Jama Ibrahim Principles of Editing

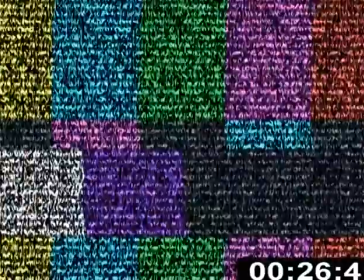There was no sign of, so this shows that there was no sign of them,
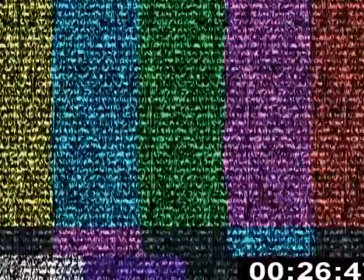and as the CCTV had turned off, the viewers were puzzled of what was going to happen next.
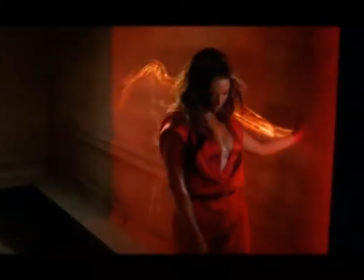Editing can be used for the purpose of persuading, like for example, if there's an advert about a sexy perfume for women,
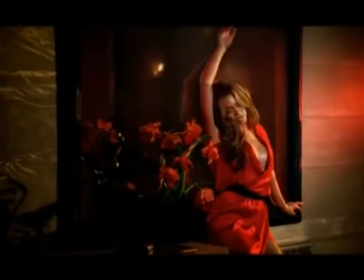then there will most likely be a sexy sound effects over the film and the visual of a seducing lady like Beyonce.
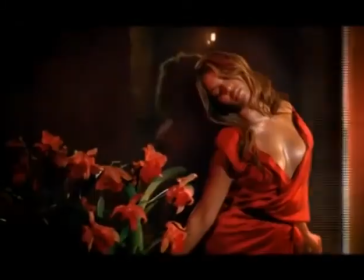The person who would who this advert would be targeted at would be a male, because as he is lusting over this
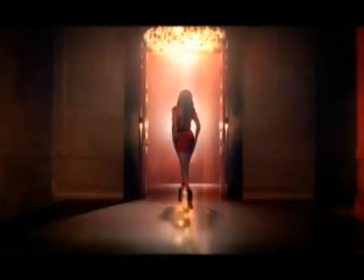visual of this woman, he would buy this product for his wife, so she would be just like the woman in the advert,
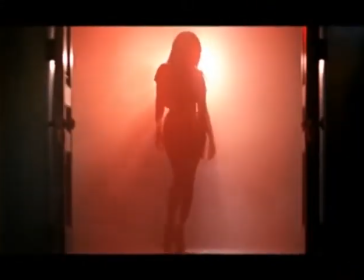but in reality it's just fake. The principles of editing, conventions and techniques. Point of view shots are used to emphasize the position that the character is in.
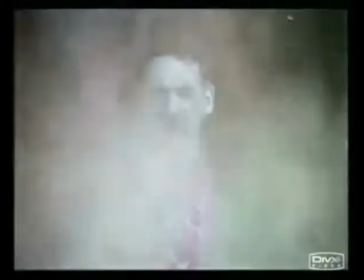Like if the character is about to do a stunt and it's risky, such as skydiving,
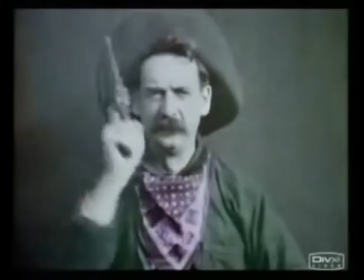then the point of view shot of how high the person intrigues the viewer to be in the position that the actor is in.
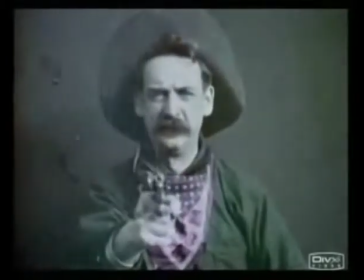Points of view shots are most commonly used in films that are about fighting, as if you are in the view of the fighter, then you can see his reality and what he's going through.
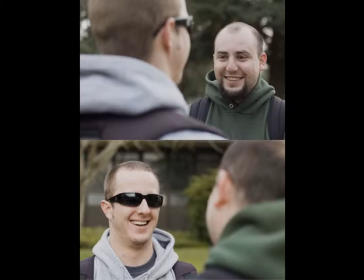Shot reverse. Shot reverse is commonly used in situations where there are two characters involved and they are in a disagreement or an interview, like in a police investigations where the detective asks the suspect the question and then the suspect replies in a shot reverse technique as it goes back and forth, providing and withholding information.